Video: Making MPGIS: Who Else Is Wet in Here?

Who else is wet in here? God, that is an awkward way to start a video. But, but it works. Because today, popular people, we're talking about the making of one of the hardest things to animate in stop motion... water. So water is hard to animate for a couple of reasons. One is water doesn't really hold its shape at all. Fuck me. Well, see what I mean? It's a pain in the ass. Water doesn't hold its shape at all. It's impossible to make it hold certain forms or even stay still long to take a photo. Even the slightest little ripple will show up from one photo to the next, causing the water to look incredibly jittery. The other difficulty is water has very complex movements. It spreads out or it's constantly rippling. It's just a very tricky thing to make look realistic, which is why we rarely animate water on most popular girls in school. But the two times we did animate water this season so far is in episode 501
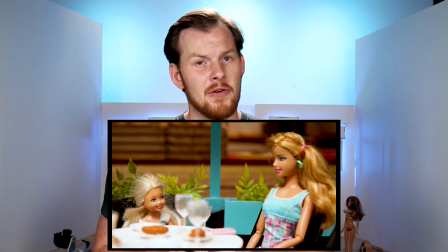with the swimming pool and episode 504 when we dumped water on Michaela a few times. Now both those scenes had two completely different methods, so first we're going to talk with episode 501 and the swimming pool. So when we animated the swimming pool in episode 501, what we used for water was this. A massive tub of clear hair gel. Hair gel works great because one smells nice which is always good but it's also clear like water and unlike water it holds its shape a lot better which allows us to animate the ripples in the pool the way we did so what we did was we built a very shallow pool and painted
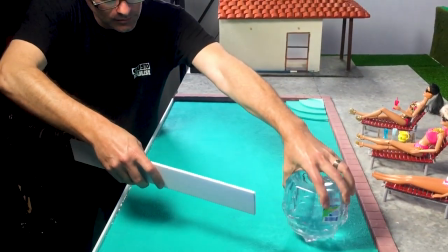the bottom of the blue this way the gel would have the same kind of light blue hue you would have you had a very deep pool then we
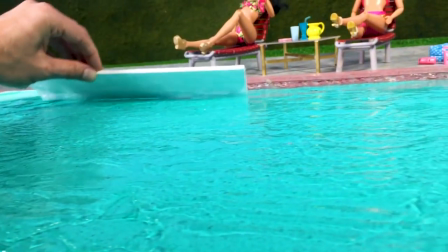laid on a very thin layer of hair gel that looked like water so So once we have the surface completely covered with the hair gel, our animator can begin animating. But water is tricky because water is constantly moving,
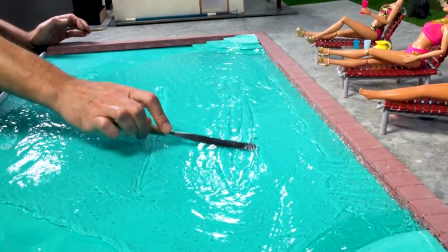which means our animator had to go in and hand carve the ripples for every single frame of the shot. This takes a lot of focus and a lot of patience because hair gel, while it holds a little, is still very tricky to work with to make it look like a fluid water motion.
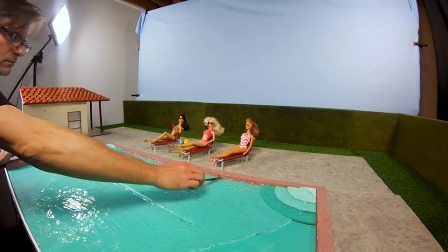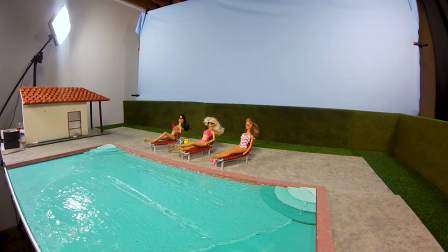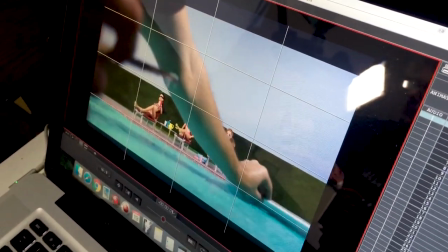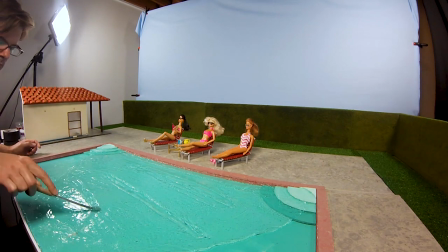So all that work goes into each frame just so we can get a shot that ends up looking like this.
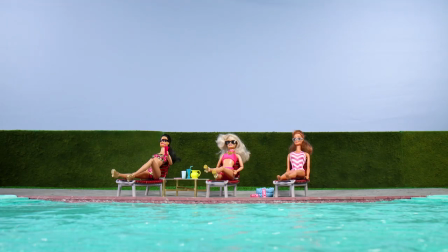And that is why you don't see too many bodies of water in most popular girls in school. Because it takes a long time and it's very sticky. It's like real sticky. Wish I hadn't stuck my finger in there. That was a mistake. The other time we animated water this season was in episode 504 when we dumped water on Mikaela's face.
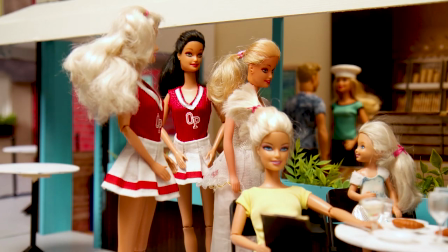Oh, the little one is out. How cute.
For this, we didn't use hair gel. We needed something that was a lot stronger and could hold its form in mid-air. So how do you make it look like liquid splashing over someone's face? Well, you use this simple store-bought plastic wrap. Now I know that the water splashing on Michaela's face looks a lot like water and nothing like this plastic wrap, but that's all in the animation.
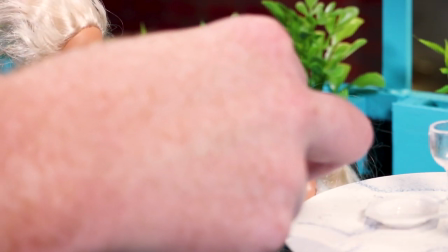What you want to do is animate the glass until it's right at the point where water should be spilling out.
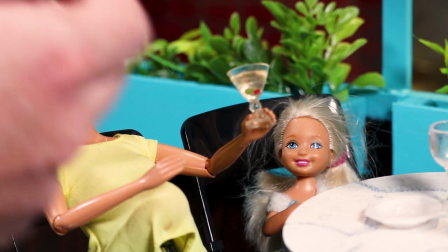Then you add just a little bit of plastic wrap to be the water beginning to spill.
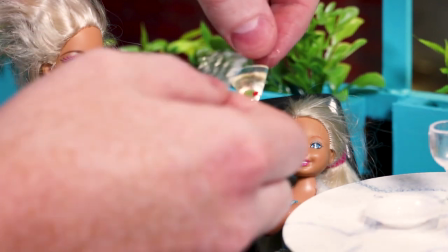After you take your first shot, then you take a little bit more plastic wrap and swap it out for the tiny piece you put in and spread that out a little bit. Now it's going to look like the water is growing as it comes out of the glass, more like a liquid spreading out from a spill.
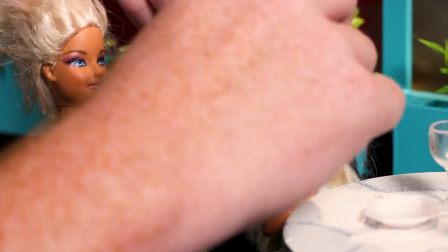You keep doing this process repeatedly until finally you get the plastic wrap to a large size that is now hitting target's face. Once it's on her face, this is where the real trick to the animation happens. To make it simulate what water looks like when it hits you, you wrap the plastic around the face for a shot,
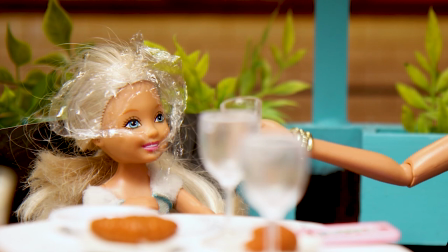and then you break the plastic down the middle, spreading it across the face and through the back. This simulates what water looks like when it splashes on somebody, spreads across their face and then falls down. So as you can see, when we slow down the animation frame by frame,
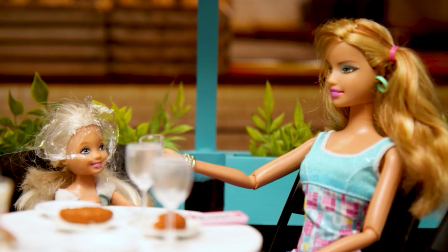it's just a little piece of plastic wrap that's slowly being animated and spread out to simulate the movement of water. But if you speed it up and add a little water sound effect, it's pretty hard to tell she's not getting a drink port in her face.
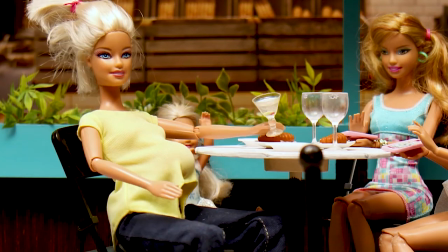The most romantic city in the world.
So that's how we make water here on Extra Credit Studios. Let me know on Twitter what you want to see in our next Making Of video. Thank you so much guys for supporting most popular girls in school. You're the reason we're able to keep this show alive We love you so much, and I'll see you next time.
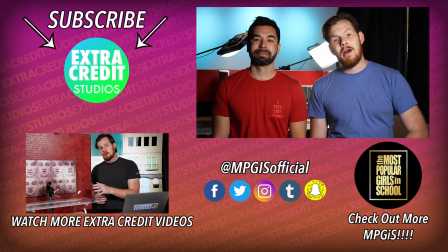Bye Hey popular people thank you so much for watching Hope you enjoyed that video and don't forget to check out all the other cool videos We have in our brand new channel and make sure you subscribe to this channel so you can get constant updates Anytime that we drop a new video We're
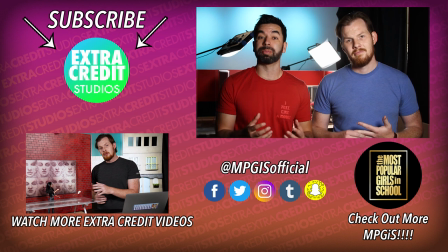gonna have behind the scenes of most popular girls as well as brand new series that we're developing just for this channel
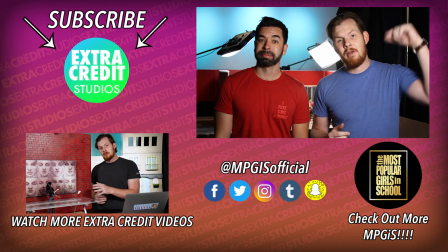so check it out it's going to be awesome subscribe here and subscribe to the most popular girls in school and we will see
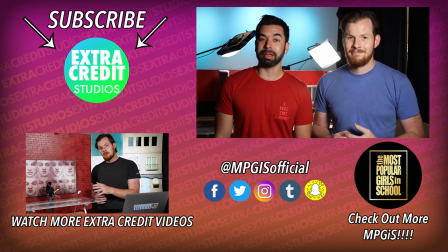you later bye bye bye bye